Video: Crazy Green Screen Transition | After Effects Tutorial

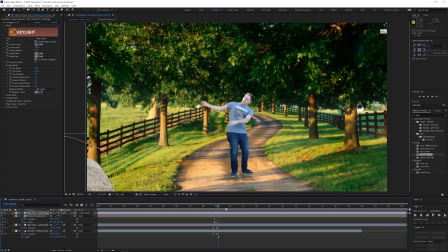[7:59]
all right so that looks good goes in front and actually what i want to do is just move it out in the end there so let's
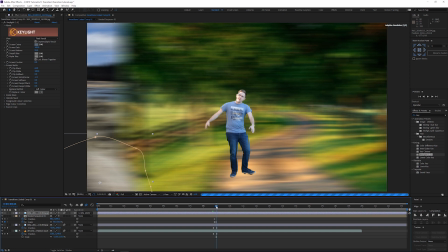[8:07]
just position it a bit more this way go to the end of the keyframe here let's go down some frames you can see it's still here so
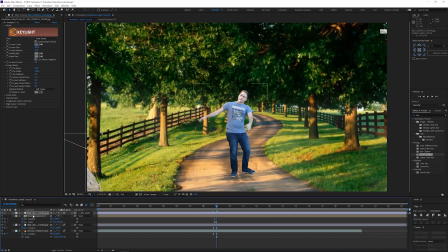[8:14]
what i'm going to do is right when it stops i'm going to grab the position i'm going to keyframe that i'm going to drag it in front of time and then i'm going to move it out just a little bit here just enough to where it's outside of the frame so now if
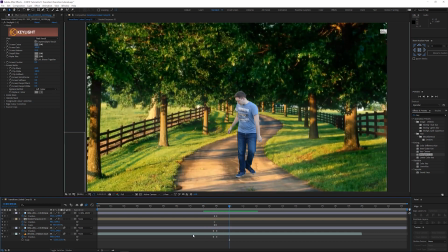[8:28]
i do a quick preview here you'll see it moves across so very nice it moves in front of me too which is kind of
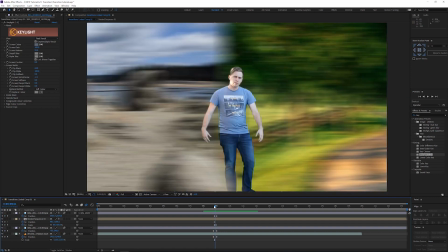[8:35]
kind of nice it adds some it kind of sells the effect a bit more as well so i'm also going to do that with the tree so i'm going
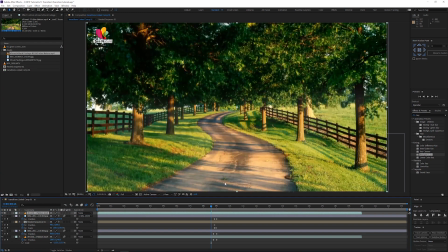[8:42]
to grab that other the second background here and I'm just going to right click on it I'm gonna go to time we got a freeze
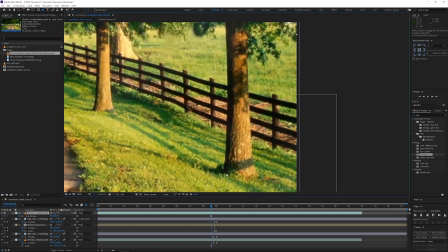[8:50]
frame and I'm just gonna pick this tree over here press G on the keyboard for the pen tool and I'm just gonna drag around the tree and just
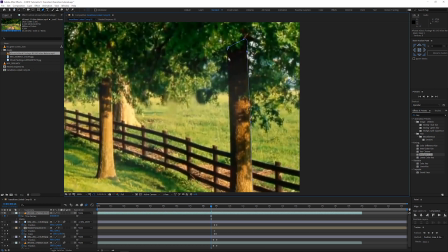[8:59]
trace it and it doesn't necessarily have to be that perfect because it's gonna be blurry okay and then I'm gonna feather the mask by like three and
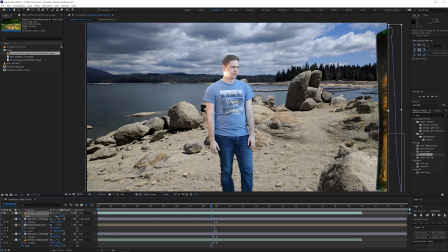[9:08]
then I'm gonna scale that up just enough to cover the top and bottom of the frame so that's good there and i'm going to drag it out of the frame for the first shot here i'm going to pick whip it to the background of the other layer that way when it moves across
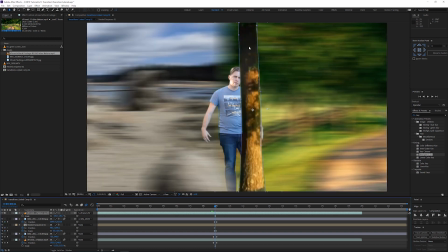[9:23]
you'll see it does the same thing here but actually you can see it's not quite covering that transition so i'm going to move it over a
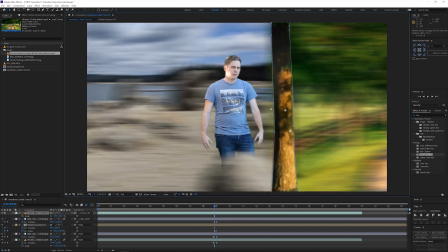[9:32]
bit maybe like that let's see if what it looks like here okay so it's still in frame here
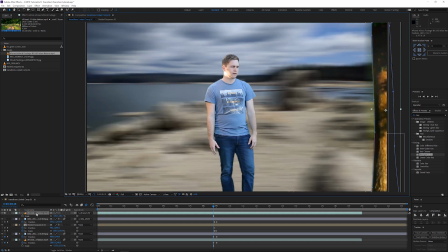[9:37]
so i'm going to keyframe it right about here probably let's go to the position let's drag that one frame down and let's just move it out of the frame
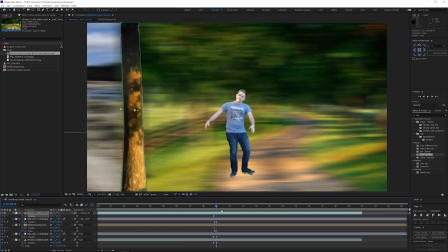[9:52]
that way it comes in like that and goes through and we're going to have to keyframe it at the end here as well so keyframe here
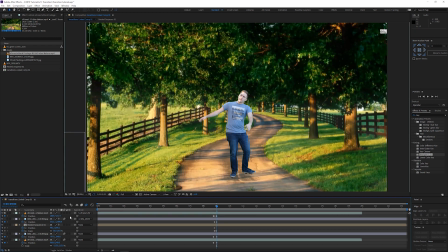[9:59]
go down one frame and i'm just going to move it out a bit more i'm going to add motion blur to it that way it looks nice
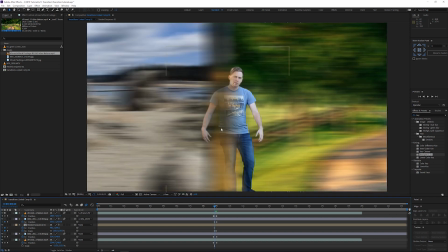[10:07]
kind of hides that transition a bit and it's in front of me that
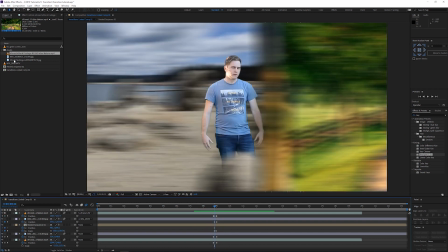[10:13]
looks quite nice and just another thing here i have a shrub just going to drag it down here and
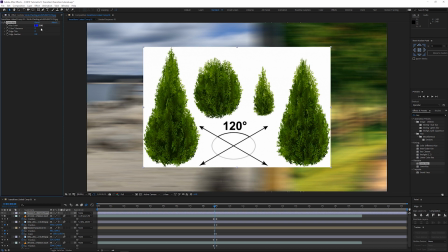[10:21]
i'm actually going to grab the color key drag it on here get white take the tolerance up quite a bit
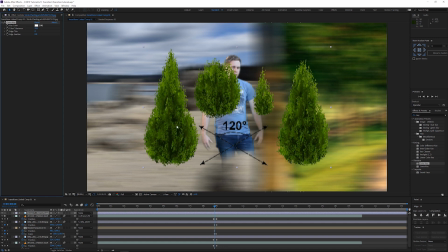[10:28]
and it doesn't matter if it eats a bit into the bush because it still looks pretty good like that then i'm just going to grab my
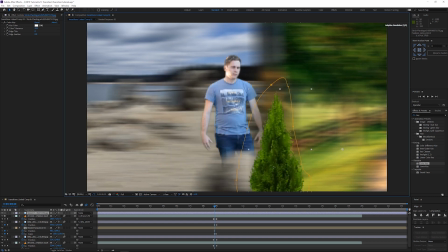[10:34]
pen tool and just mask the other stuff away that i don't want and i'm going to put it about here let's scale that up a bit as
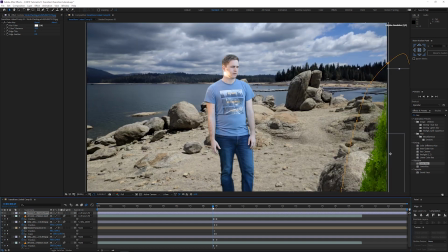[10:40]
well and then i'm also going to pick whip that to the background and you can see that it's doing its thing now i'm obviously going to have to move it out of the frame here so let's move that like that let's get down the frames here okay obviously we're going to have to
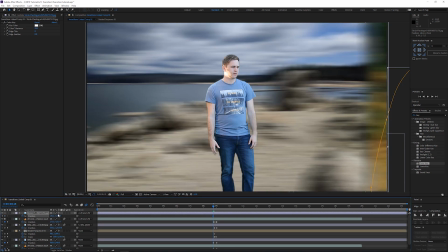[10:57]
have it in frame so go down i'm going to press p position go down one frame and then drag it in to about there
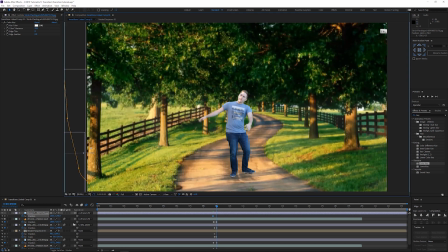[11:05]
and then once it goes through perfect it's out of frame maybe we want it in frame if we do i'll just add a keyframe right over here go down one frame and drag it in to let's say for the argument sake we want it there add motion blur to it so